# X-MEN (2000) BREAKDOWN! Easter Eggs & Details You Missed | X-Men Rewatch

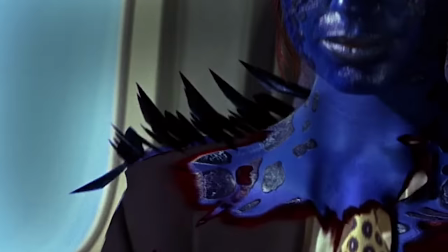[24:33]
But the motion of it looks great because they decided to add these scales or feather-like pieces.
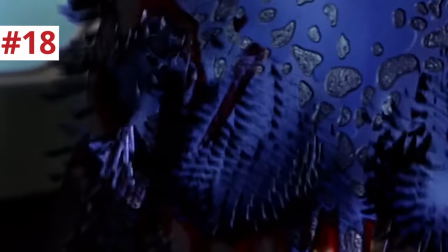[24:38]
They're about three inches long, and they fold and unfold, So it kind of looks like a reptile or a fish shifting in the light so that their scales catch the light differently
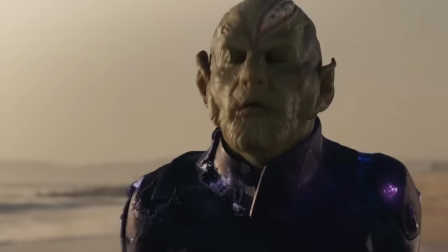[24:46]
Or maybe a bird ruffling their feathers compare that to the transition of the scrolls in the MCU or even the she
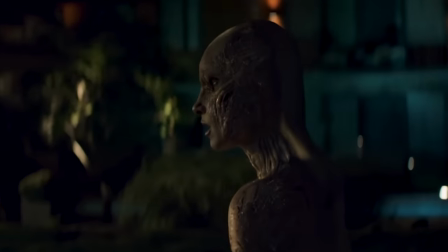[24:52]
are in dark Phoenix where they try to show the sheep shifting on a more granular level to make it more smooth and sleek But by doing that they just make more subtle and it's less of a spectacle But I point this out because VFX technology getting better and better and more refined It
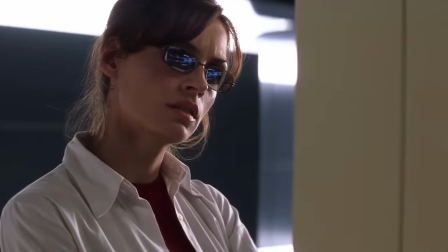[25:04]
doesn't always make it look cooler to viewers Sometimes the old way is better. Jean Grey examines Wolverine giving him an x-ray scan and we learn about his healing powers and his adamantium skeleton.
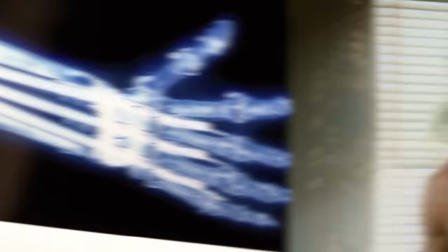[25:13]
The X-ray, if you look closely, implies that the claws and sheaths were actually added to his exoskeleton, as opposed to how in later films, Logan had bone claws that weapon X-graphed the adamantium too.
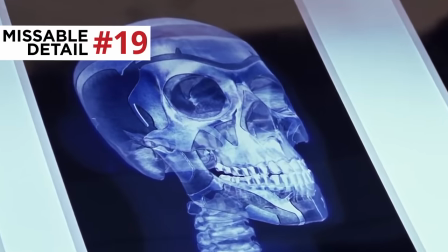[25:22]
And I like how the X-ray of his skull shows the adamantium plating in a very specific pattern, which I think might be this film's way of explaining why Logan's hair points that specific way.
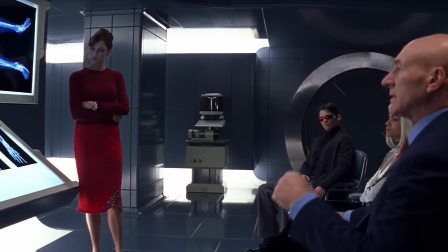[25:30]
Charles says, Experimentation on mutants.
It's not unheard of.
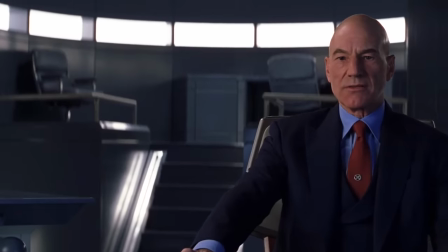[25:36] But I've never seen anything like this before.
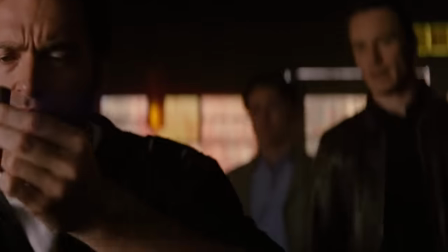[25:39]
Now, later on in X-Men First Class, we see a younger Charles and a younger Eric briefly encountering Logan in the early 60s, leading to one of the all-time best cameos.
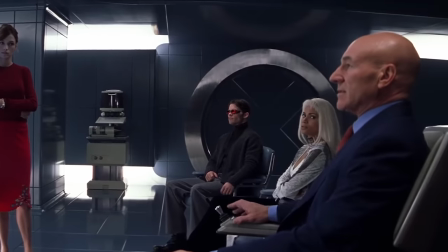[25:47] Don't f*** yourself.
But how much Charles actually knows about him here at this point is just unclear.
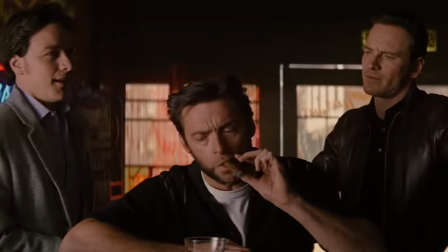[25:52]
Because when they made this movie, they didn't know that, like, 11 years later, Matthew Vaughn was going to be doing that scene.
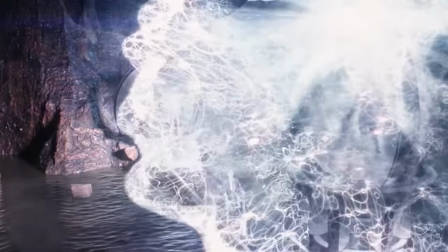[25:56]
Magneto's machine uses his powers to harness this goofy CGI light to irradiate the whole compound that recalls the light that we saw in the swirling particles in the opening imagery.
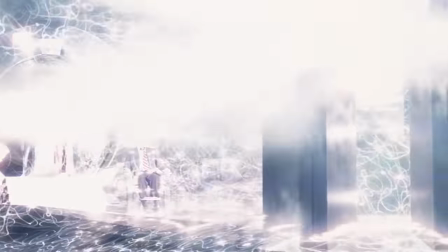[26:04]
Now, if Marvel Studios ever wanted to, they could use this as a kind of predicate to say cosmic radiation can turn people into mutants or activate a mutant gene in any dormant mutants.
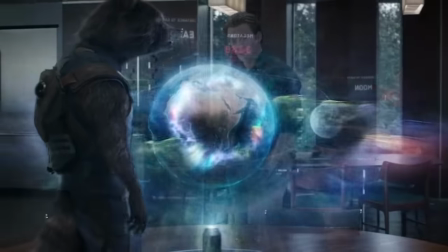[26:12]
That way, that could tie in Thanos' snap that released a universe-wide blast of cosmic radiation as a way to create an MCU mutant awakening.
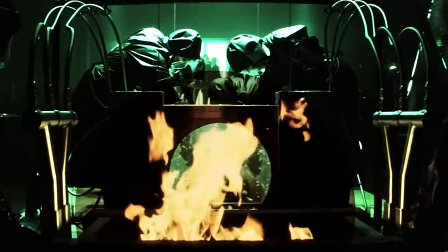[26:19]
While flirting, Jean Grey reads Logan's mind, and she sees flashes of the Weapon X program and everything that William Stryker did to Logan.
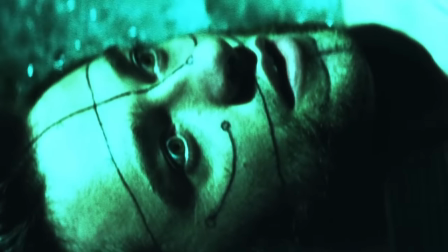[26:26]
And I like how, back in that memory, Logan's eyes opened in that tank, as if back in that moment in the 80s, he sensed Jean looking into his mind.
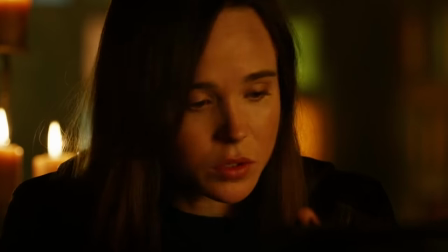[26:33]
I bring this up because Days of Future Past establishes the existence in this X-Men continuity of consciousness-based time travel,
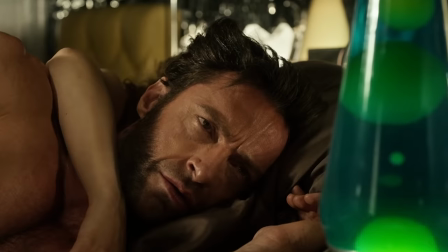[26:40]
in which Kitty Pryde can project one's consciousness into the body of their past selves. So if Kitty could do that, why not the future Phoenix? Now, I'm not saying the 2000 film intended this moment to be that, but, you know, I just like to think that in my headcanon it could be possible.
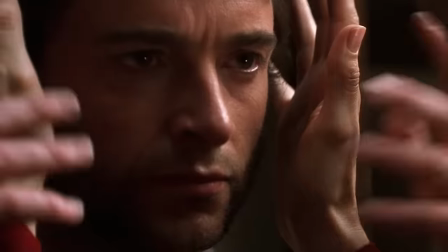[26:52]
But we can also interpret this moment as Gene awakening Wolverine's trauma for him, because it's not like he spent the first act of this movie actively thinking about it.
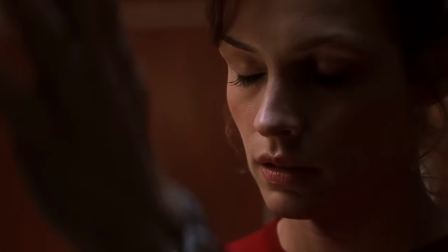[26:59]
It could have been buried in his subconscious. Maybe even the Phoenix Force is drawing Wolverine back into the darkness. It just didn't seem like Logan seemed to be vividly haunted by these memories until this moment when Gene read it in his mind.
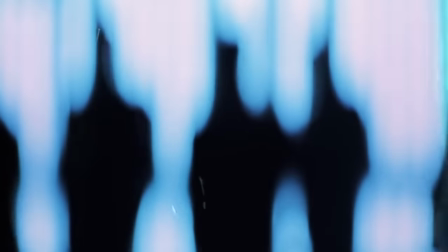[27:11]
So that's why later this same night, he returns through his memories to that Alkali Lake lab where observers are passing glasses of champagne.
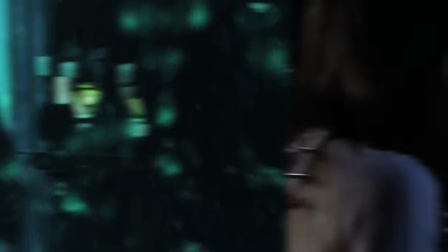[27:18]
I like this detail because it tells us that he was awake for the entire procedure. Wolverine stabs Rogue and she borrows his regenerative powers to heal.
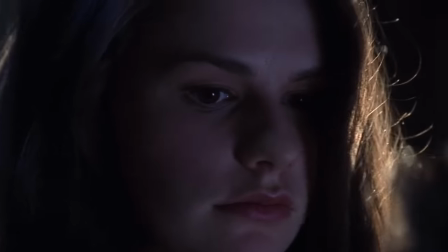[27:25]
The way Paquin plays it is just so breathless and shocking. We forget that she has this power and can heal herself.
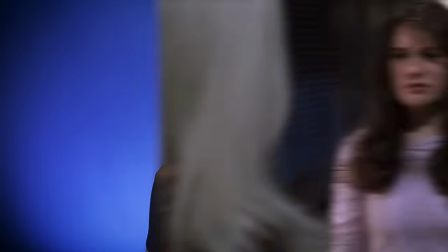[27:30]
I remember as a kid watching the scene being like, oh, she's dead. And afterwards, she'd tell Storm, it was an accident.
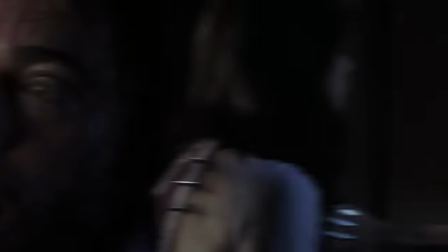[27:35]
I like that. It could apply both to what she did, grabbing his face, and what he did to her. Like, she's defending Logan in this moment. Now, I may be overthinking this, but if you look at the big picture of the plot here, it really is Rogue who Magneto is targeting.
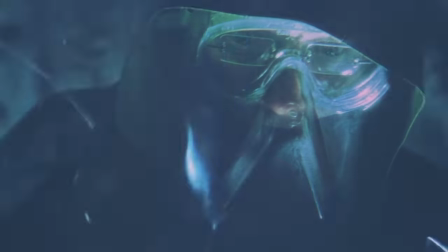[27:46]
So on a cosmic level, Logan was unconsciously following a soldier's instinct to take away the one weapon Magneto would need. I know Logan didn't want to stab this girl that he's trying to protect, but this movie is all about sacrifice and removing pieces off the chessboard.
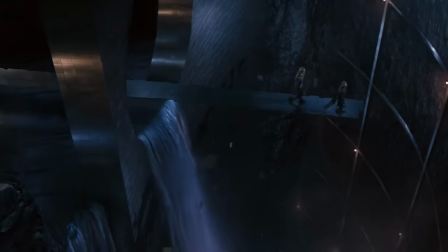[27:58]
Magneto struts out to Senator Kelly's cell on a walkway that he forms out of this metallic plates that fly up into place right before he steps on them.
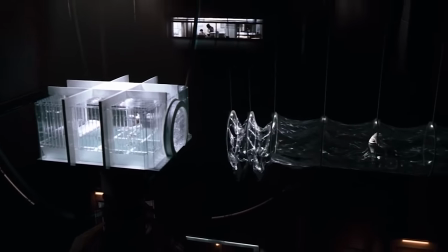[28:05]
The prison that he will be contained within at the end of the film will use the same kind of collapsible walkway just made out of plastic.
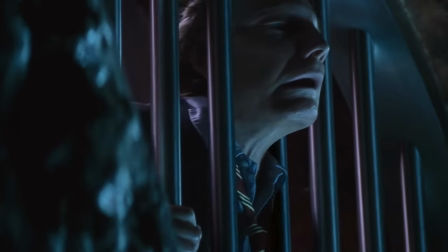[28:09]
Senator Kelly has been transformed into a mutant with jellyfish-like flesh and he emerges naked on a beach passing this hot dog vendor,
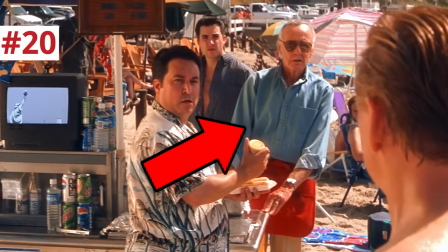[28:17]
a non-speaking Stan Lee cameo.